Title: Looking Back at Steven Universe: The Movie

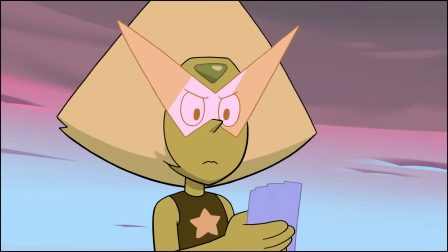[24:18]
I get that it doesn't really matter for the overall message of the film,
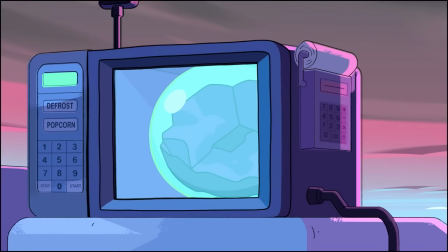[24:22]
and is really just to set up some kind of time constraints for Steven to fix everything, but it's still not a great moment for the movie,
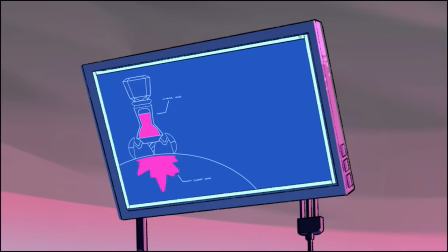[24:29]
and one I'll get more into later. Anyway, just a bit more negativity before moving on, but the explanation for why the stronger gems,
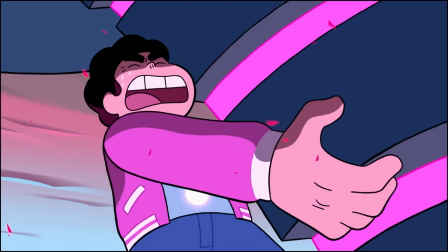[24:38]
or the diamonds in that matter, couldn't pick up the drill being that it might explode or something feels overly weak and convenient,
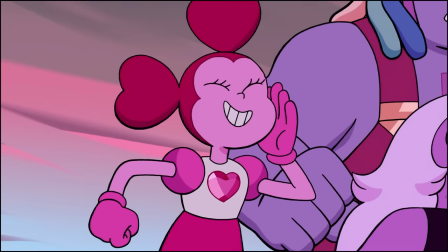[24:45]
and more like something hastily written to explain something in a previous episode, and not something from like 20 minutes ago.
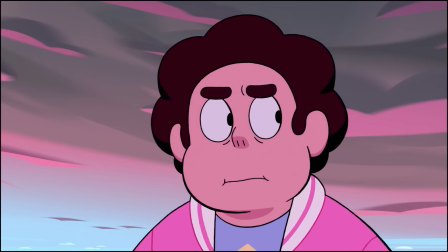[24:53]
Eventually, Steven realizes that he needs Spinel back to her murdery self in order to fix anything,
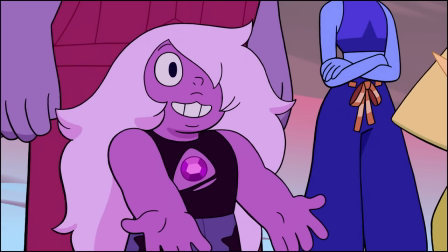[25:01]
and the only way to learn enough about her to reset her is to reset Pearl back to normal,
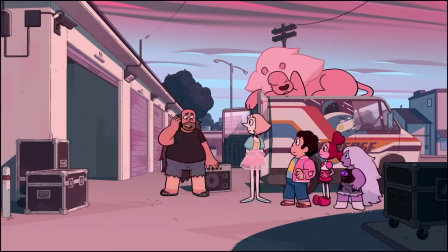[25:07]
and thus he sets off to find her and Greg setting up for Sadie's concert.
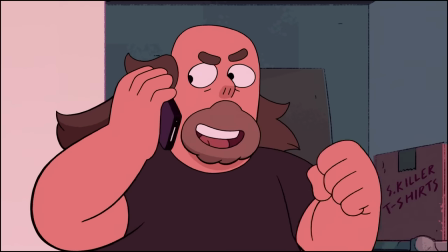[25:12]
Greg is as great during this scene as he was before,
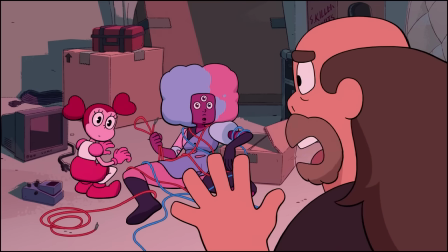[25:15]
and watching him continue to freak out over every little thing is consistently really funny.
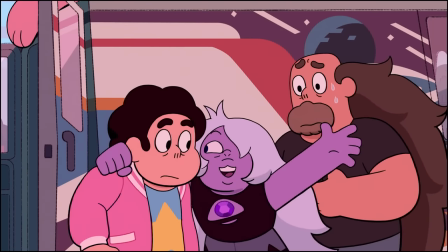[25:21]
Anyway, as goofy as it might sound, the idea to use a rock show to get Pearl to rebel is genuinely such a great idea,
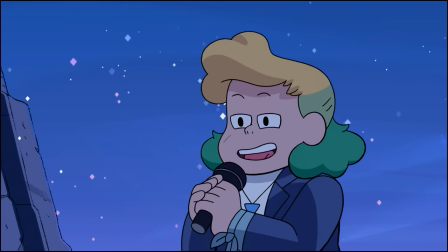[25:29]
even just for the absolute banger that is the next song.
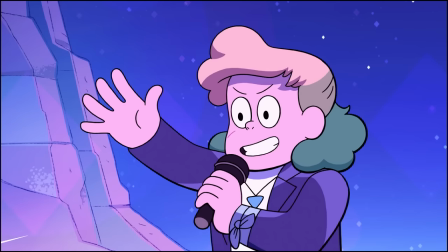[25:38]
In the 3 years in between last one Out of Beach City and this movie, I became a huge Mike Kroll fan,
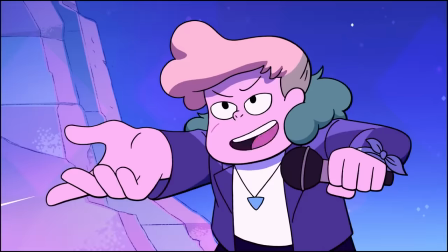[25:46]
and therefore I was really stoked when I heard he was going to be involved in this film.
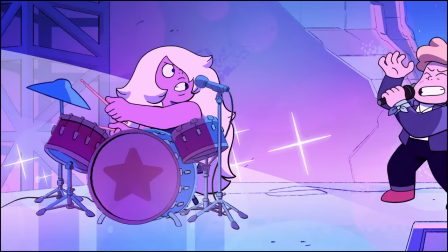[25:51]
And I'm not sure any song without Mike Kroll's vocals could possibly sound as Mike Kroll as Disobedient,
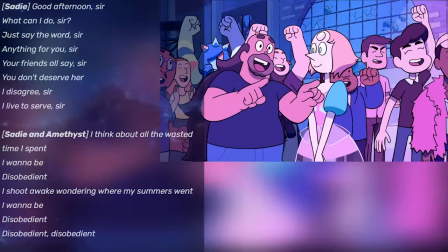[25:58]
as Sadie Killer and the Suspects just absolutely knocked this one out of the park.
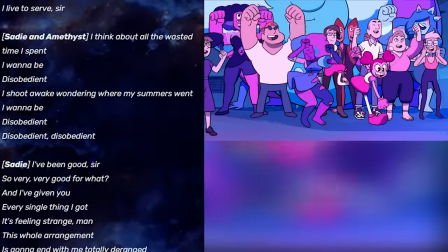[26:03]
While there are other songs in this soundtrack that I definitely appreciate more than this one on an emotional or a lyrical level,
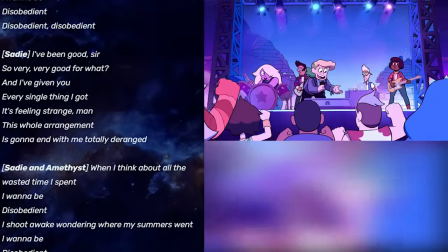[26:11]
I'm not sure there are any songs I like just listening to as much as this one.
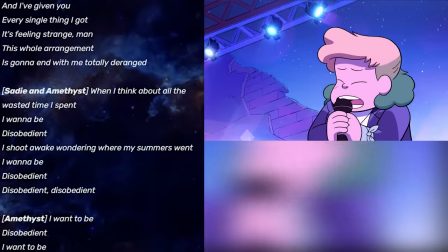[26:16]
The rock visuals throughout the Sadie part are great too,
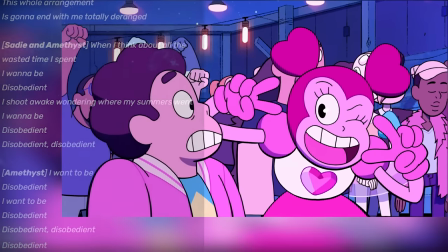[26:19]
as the end of the world concert vibe of the entire thing is just absolutely phenomenally great.
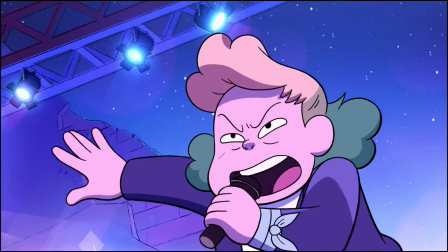[26:25]
And while the quality never dips, the tone certainly changes once Amethyst grabs the mic,
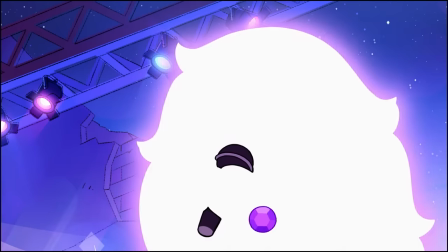[26:31]
as they decide that their next attempt to shake Pearl up is for Amethyst to do something she swore
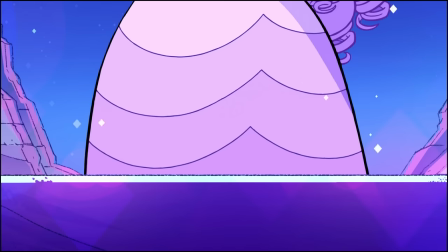[26:38]
off in maximum capacity and transform into she who this movie really does not want to name.
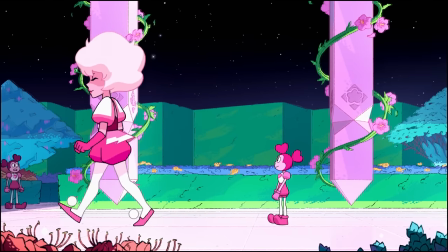[26:44]
In about 10 minutes in this movie, we are going to get some of the most damning evidence against Rose's character in the entire franchise.
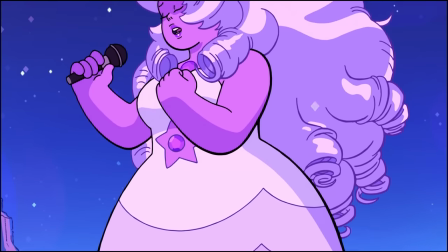[26:53]
And watching her, through Amethyst,
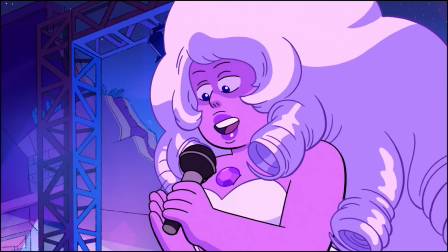[26:56]
coldly sing while her hair causes a shadow over her eyes makes for such a chilling moment.
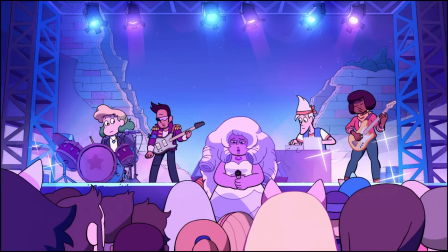[27:03]
Especially with the way that her vocals are mixed here, which just make them sound so harsh and alien.
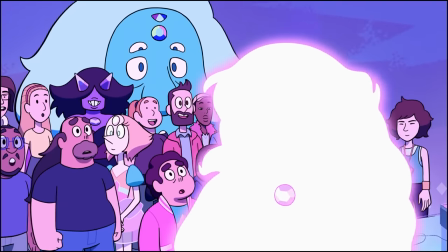[27:09]
We don't get much time to dwell on it, but watching Greg,
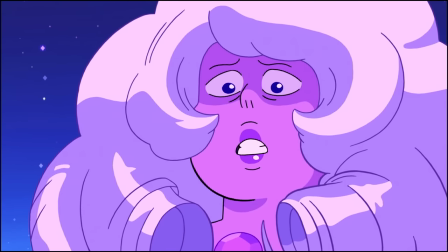[27:13]
who notably has never even slightly turned on Rose's past like everyone else,
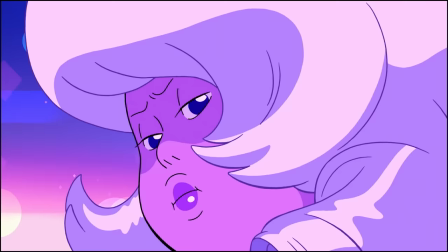[27:19]
be completely unable to turn away from this mirage of her is devastating,
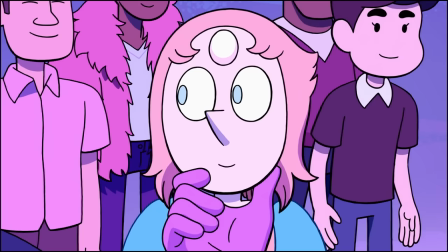[27:24]
as he nearly comes to tears before managing to keep it together for his son.
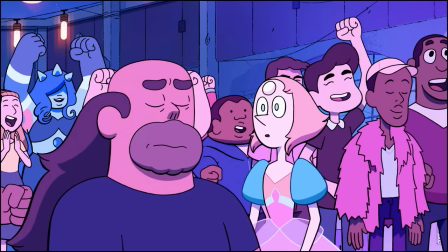[27:30]
Just an absolutely terrific scene, and probably my favorite in this movie that doesn't heavily involve Spinel.
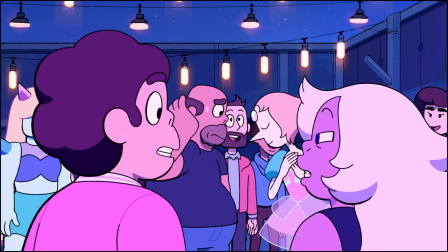[27:38]
Eventually, Steven and Amethyst come up with a new plan to unreset Pearl,
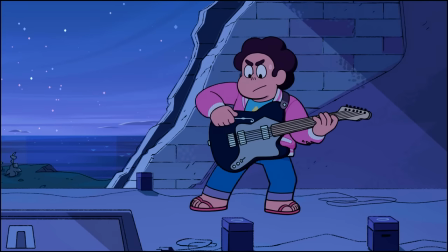[27:43]
which, after being cryptically hinted at, is eventually revealed in the next song.
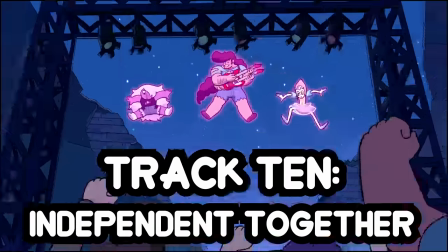[27:49] Independent together we can fly.
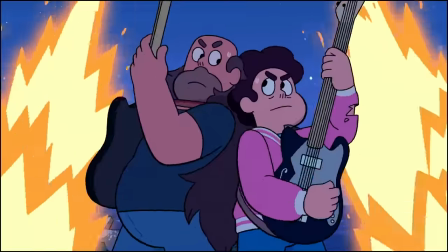[27:53]
I desperately want to just praise Independent Together so much,
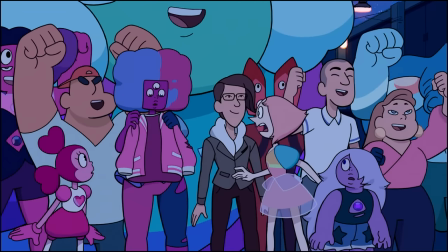[27:58]
but before getting to the million ways that this song is fantastic, let's go ahead and talk about the one pretty awkward part of it,
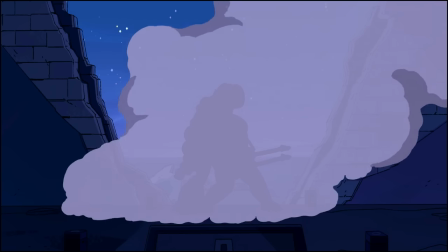[28:06]
and a debate that made the fanbase of the show pretty horrible for a bit,
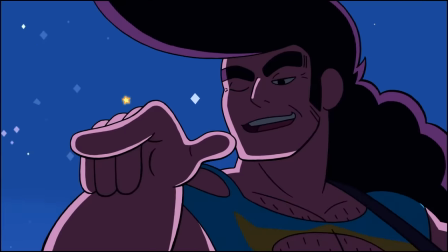[28:10]
being the nature of Steg, and how it's kinda weird for a father and son.